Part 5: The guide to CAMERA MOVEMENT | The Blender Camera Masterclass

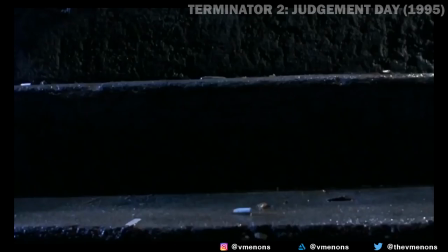[4:14]
a character.
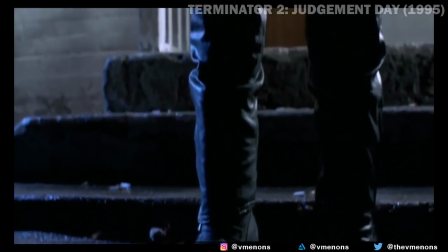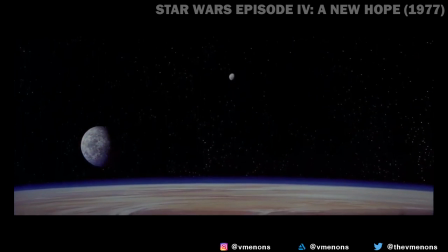[4:25]
This is also great for opening and closing shots.
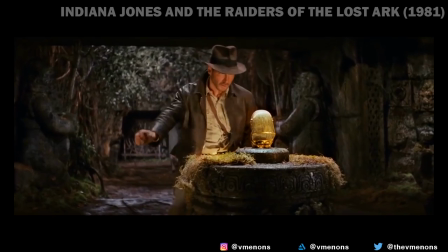[4:29]
The push-in is a very effective camera moment where you move the camera towards the subject and it helps you emphasize on a
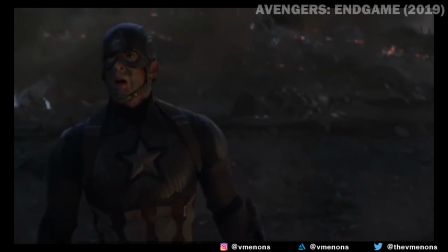[4:35]
very specific detail or to take your attention closer to the subject and also boost the attention on a screen.
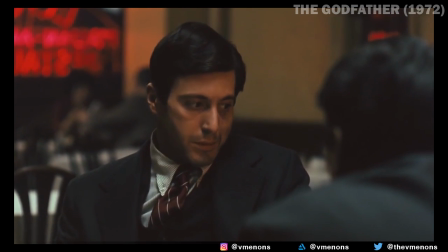[4:41]
Take a look at this scene from The Godfather where a push-in shot has been used to boost the tension on the screen
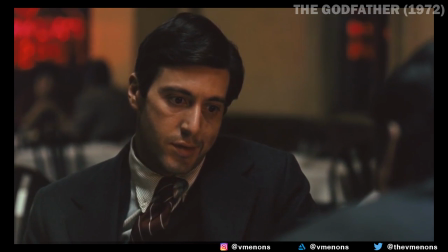[4:47]
while the actor's beautiful acting struggles with the thoughts running in his mind.
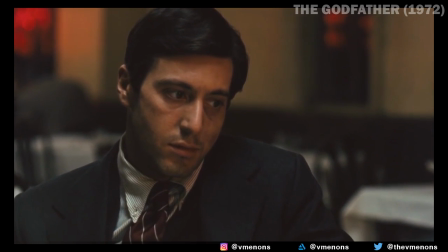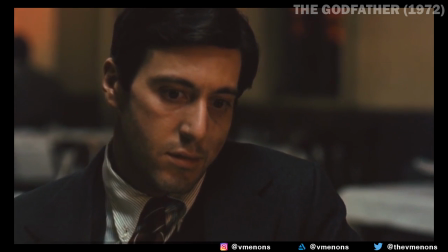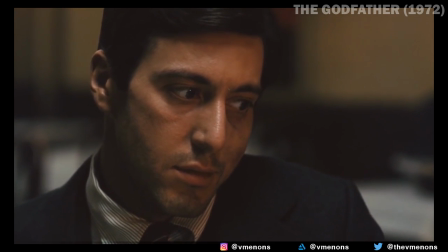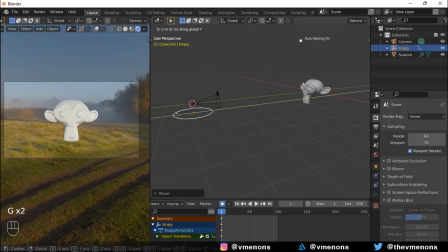[5:12]
Making this in Blender? Simple. Just parent your camera to an empty and move the empty forward. If you want to change the angle of the camera as it pushes in, move the empty up or down as you move it forwards.
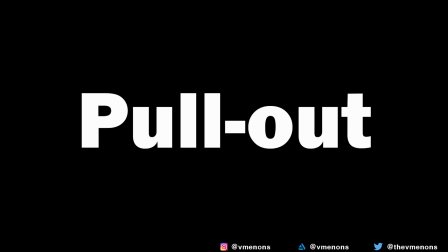[5:25]
Simple. The next shot is the opposite of Pushin and in this shot you move the camera backwards.
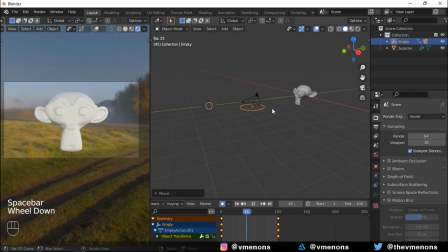[5:32]
This works very great to degrade a character or a subject, to show how small it is and to reduce its importance.
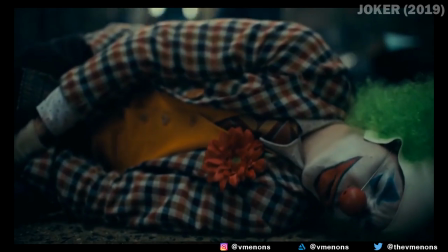[5:38]
Take a look at this scene from Joker where Arthur Fleck has been beaten up and they are pulling out to show how isolated, weak and abandoned he is.
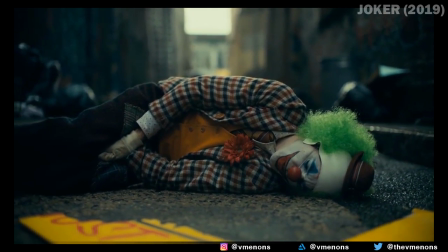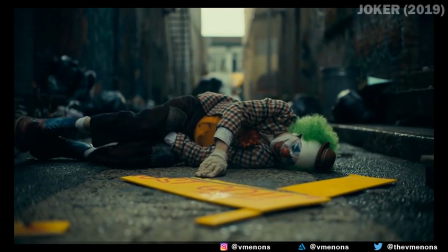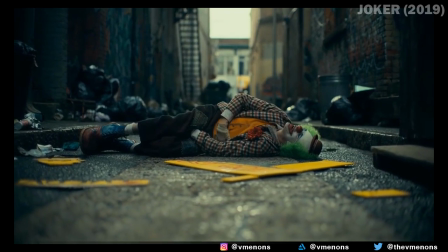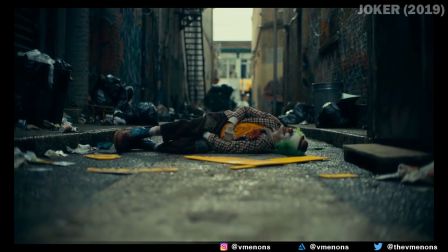[6:06]
This shot can also be used to remove the attention from a character and get the focus on the environment.
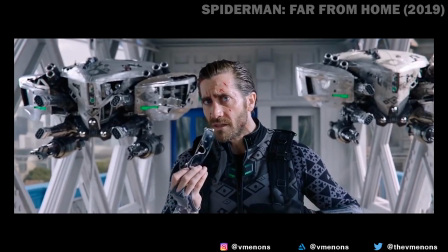[6:12]
It can also be used to show the context of a scene.
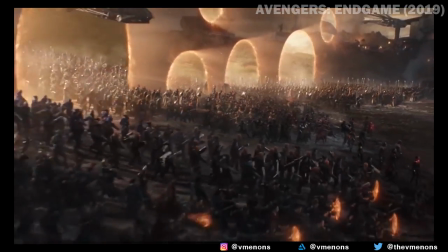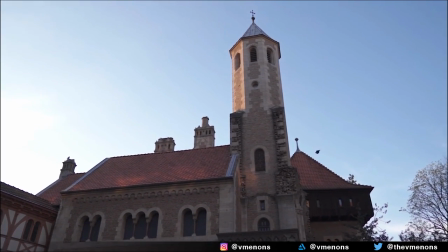[6:23]
In order to achieve a very smooth and stable moving inwards and outwards without resulting in any shake,
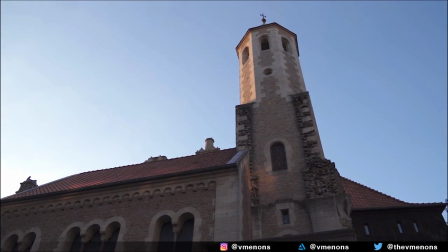[6:30]
cinematographers use an equipment known as the dolly.
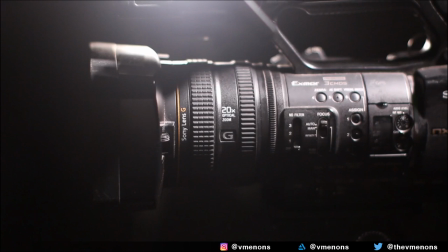[6:33]
The next camera movement is another variant of moving inwards, but this happens inside the camera and the camera is not actually physically moved.
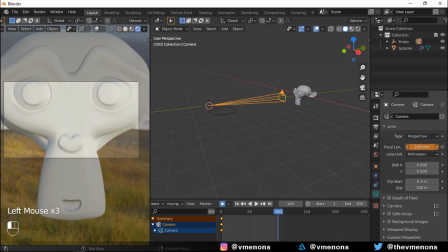[6:43]
The focal length of the camera is changed to zoom in and zoom out of the scene to achieve this. The difference between this and push and pull? Well the push and pull are physical camera moments and so they result in a more natural feeling motion while the zoom in and zoom out does not feel natural.
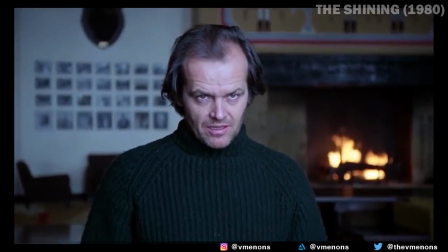[6:59]
Zooming in also increases the blur in the background and so it's great for focusing on one's object alone.
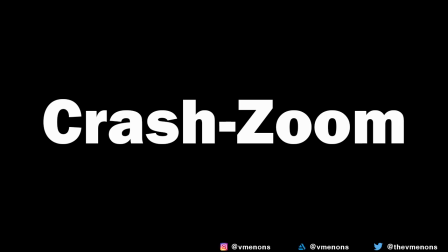[7:05]
For these two reasons, it's used a lot in horror movies. Just like the whip pan, this is a quicker variant of the regular zoom.
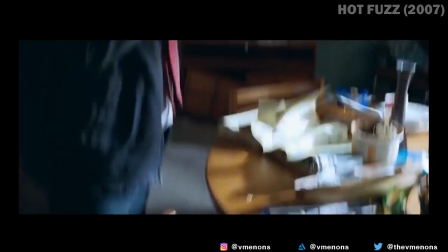[7:13]
This can be used for creating a dramatic or comedic effect. Take a look at this scene for example.
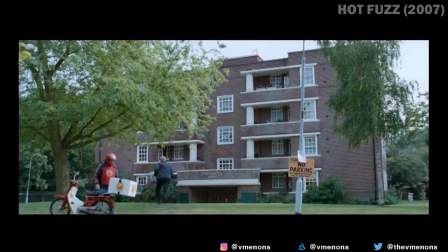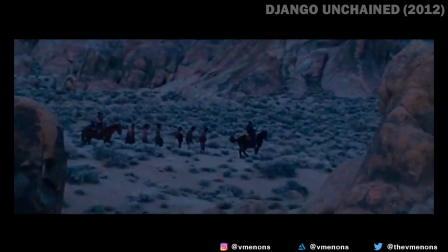[7:25]
Quentin Tarantino uses the crash zoom a lot in Django Unchained to boost the dramatic effect of the movie.
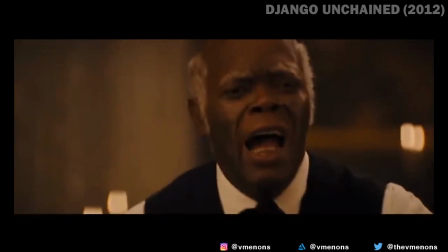[7:33]
Similar to whip zoom, you do a quicker zoom in this one but make sure that you enable motion blur before you do that or else things are not going to look like it.
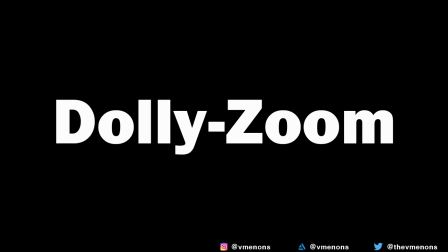[7:44]
So the next one is pretty interesting. It's a peculiar and interesting optical illusion that happens when you combine a zooming in or out while moving your camera back and forth.
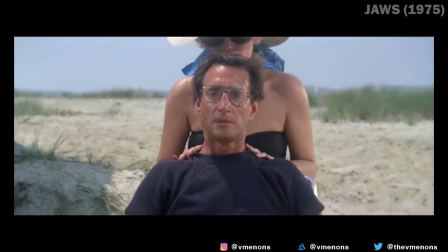[7:55]
This is called the dolly zoom.
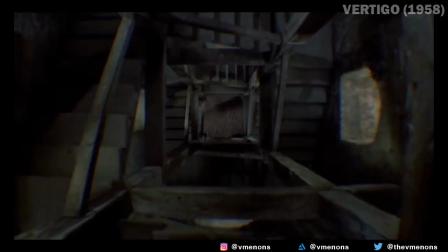[7:57]
It's also called the vertigo effect because it was first used in the film Vertigo by Alfred Hitchcock to create a psychedelic effect.
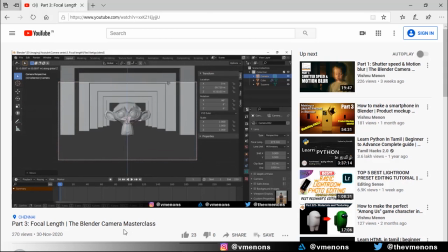[8:04]
Now I've already demonstrated how to make this effect in part 3 of this series where I talked
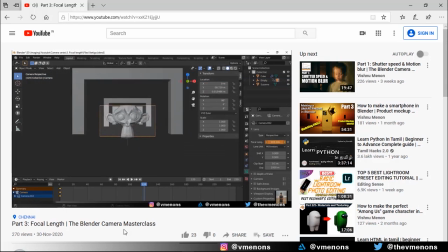[8:08]
about focal length and you can find a link to that video up there and in the description below.
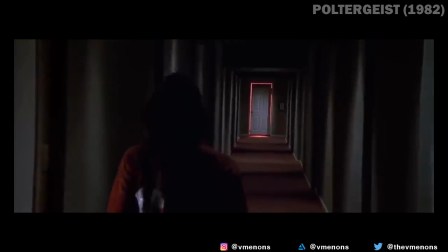[8:13]
It's done in two ways, either by zooming out while moving forwards and this can be used to showcase some sort of conflicts or uneasiness.
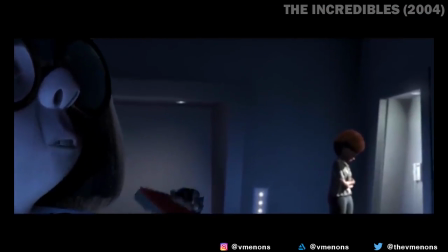[8:21]
The second way is to move away while zooming in and this causes the focal length compression to bring the background closer to the subject.
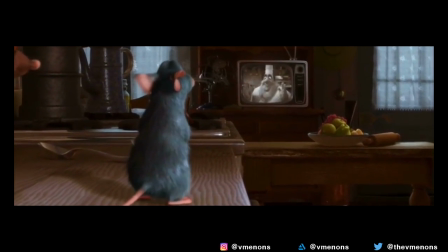[8:28]
You can see this technique being used in movies like ratatouille where Remy watches chef Gusteau
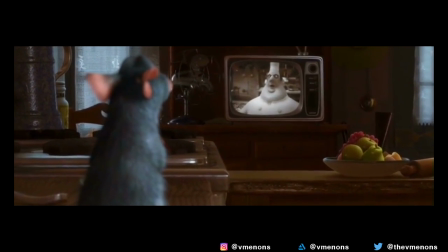[8:33]
talking on the tv and the TV gradually grows in size and comes closer to Remy.
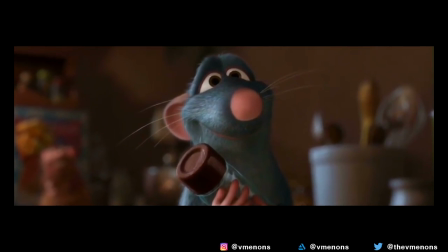[8:39]
This is symbolizing intimacy and the two subjects in the scene are actually connecting with each other.
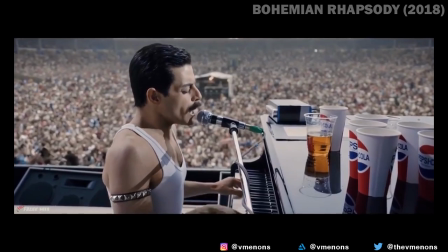[8:45]
You can see a similar effect in Bohemian Rhapsody where the audience comes closer to Freddie Mercury as he sings.
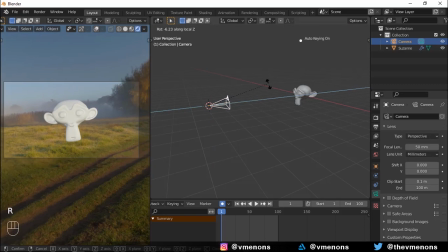[8:52]
The next one is the camera roll and it's just rotating the camera along its local axis.
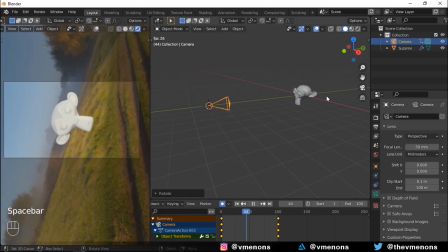[8:57]
The camera roll is unnatural and it creates an unsettling feeling in our brains.
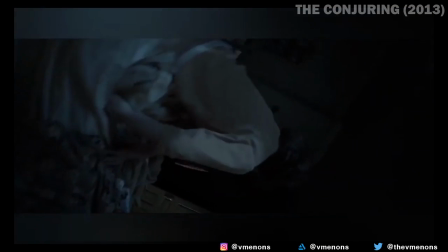[9:01]
It's used to follow a character's movements to create weird feelings in time of panic or action.
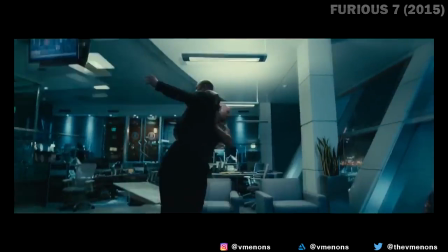[9:08]
Or to convey an unpleasant incident visually, like a villain getting the upper hand.
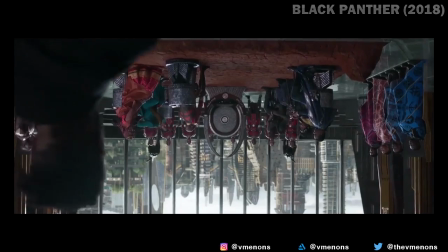[9:13]
You can see that in movies like Black Panther where Killmonger walks to the throne.
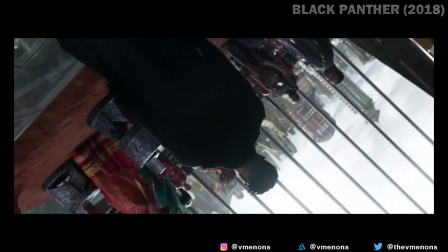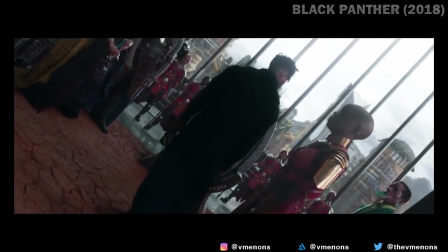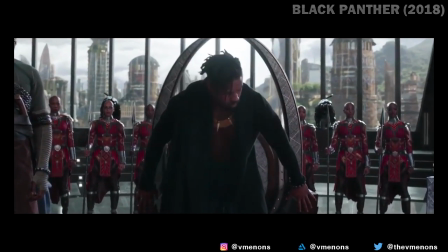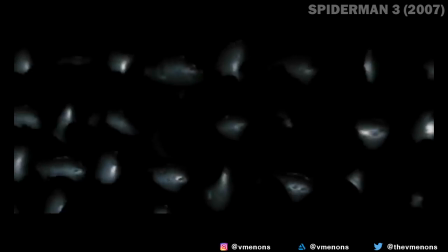[9:35]
In Spider-Man 3 when Venom has taken control over Spider-Man.
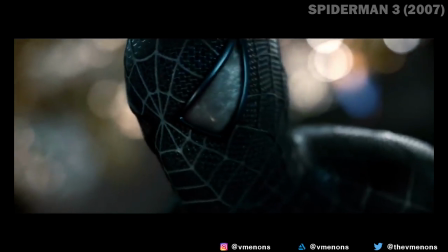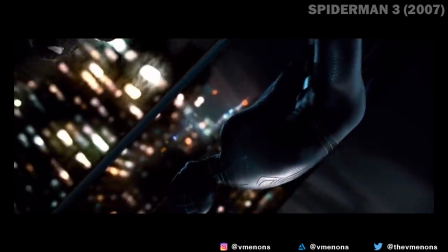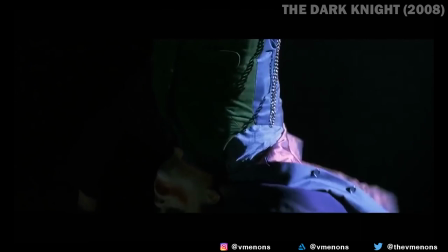[9:49]
And even in The Dark Knight where the camera rotates on an upside-down hanging Joker
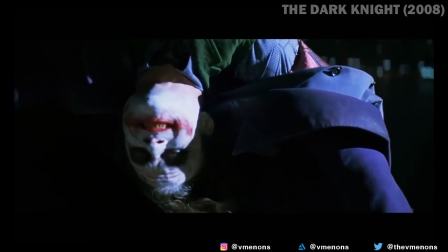[9:55]
while he explains his plan to batman to show that he still has the upper hand.
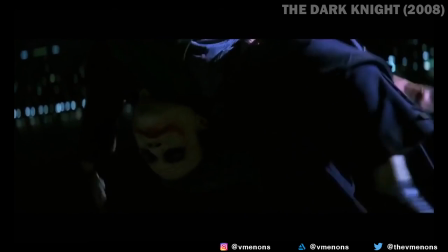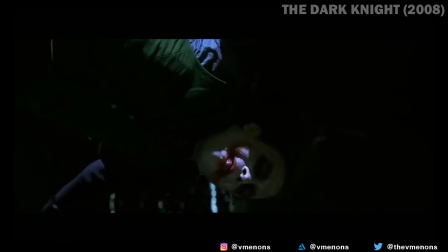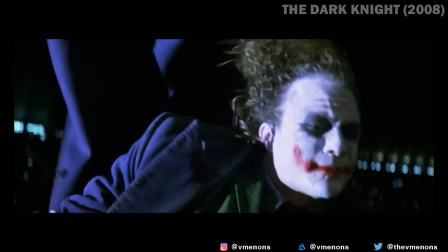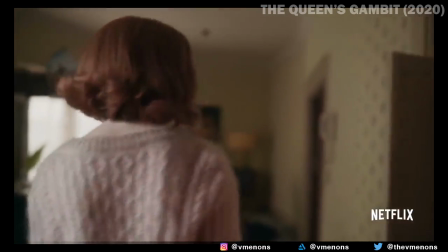[10:16]
I love tracking shots man. These are shots which move the camera physically by following a subject.
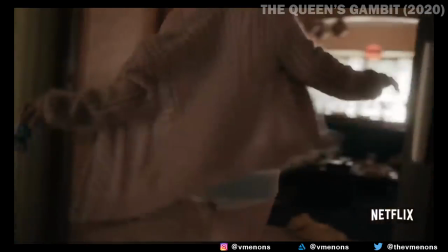[10:22]
They are very different by pull or push shots because they don't move towards or away from the subject.
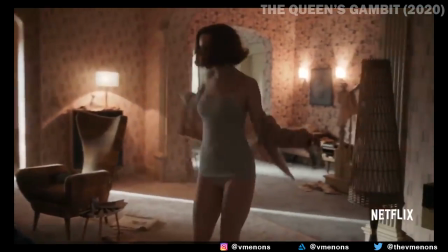[10:28]
Instead they move along with the subject.
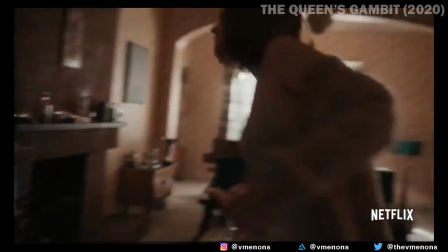[10:30]
These are long takes and they do a fantastic job at immersing the audience into the scene and to build great anticipation as to where the character is heading.
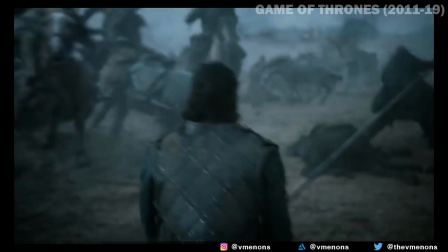[10:39]
Another one is when the camera focuses on Jon Snow during the battle of bastards in Game of Thrones.
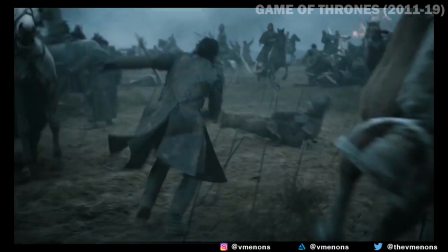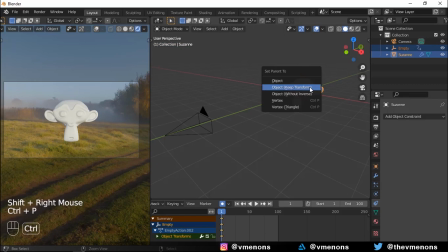[10:53]
Making this in Blender? simply place an empty on your subject and parent it to the subject. Set a track to constraint for the camera so that the camera tracks the empty no matter what. Parent the camera to the same empty and now if you animate the subject's movement, the camera now tracks it.
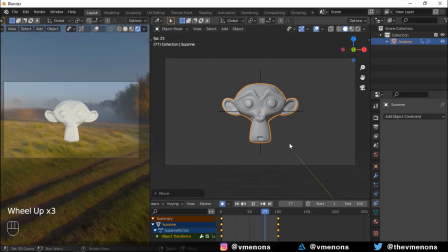[11:13]
This can be enhanced by animating the camera's movement too.
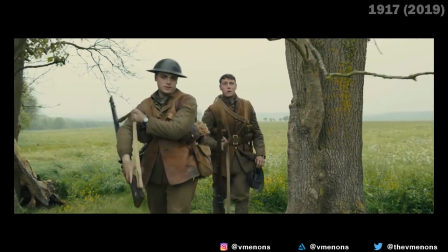[11:17]
Tracking shots are great but only those shots which move forward or backward are called tracking shots.
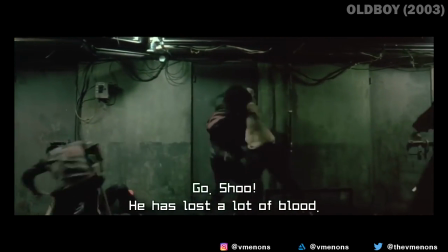[11:22]
If the camera is moving sideways along with the subject like this fight scene in Oldboy then that's called a trucking shot and it's
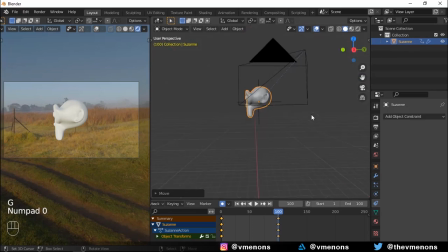[11:29]
achieved in a similar way to the tracking shot only that the camera stays on the side of the subject and not at the back or front.
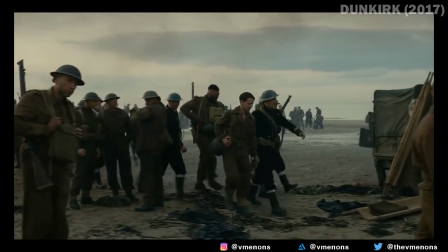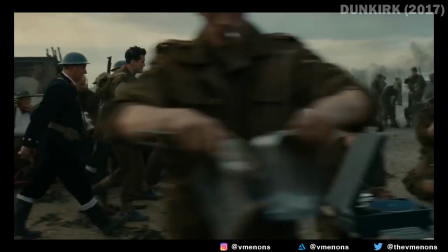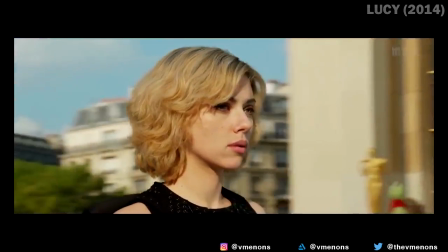[11:47]
Up next is the arc shot and this is very camera moves around a subject to show the three dimensionality of a scene.
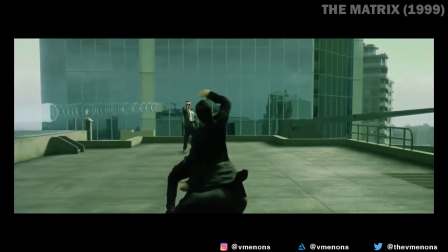[11:54]
An example of this is the matrix dodge scene where the camera moves around the most breathtaking person on the planet.
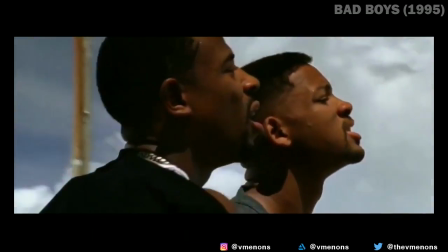[12:06]
It's often called as the hero shot because this is the shot that's used to make the hero seem powerful.
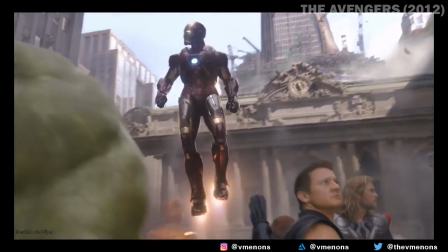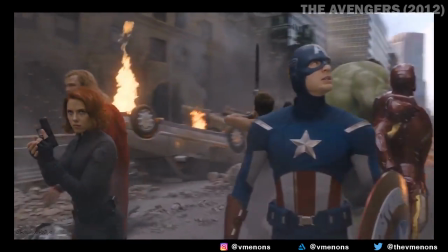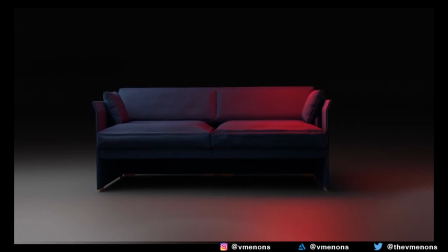[12:21]
This can also be used to show around objects too, like this scene from a video that I made showing off my 3D model.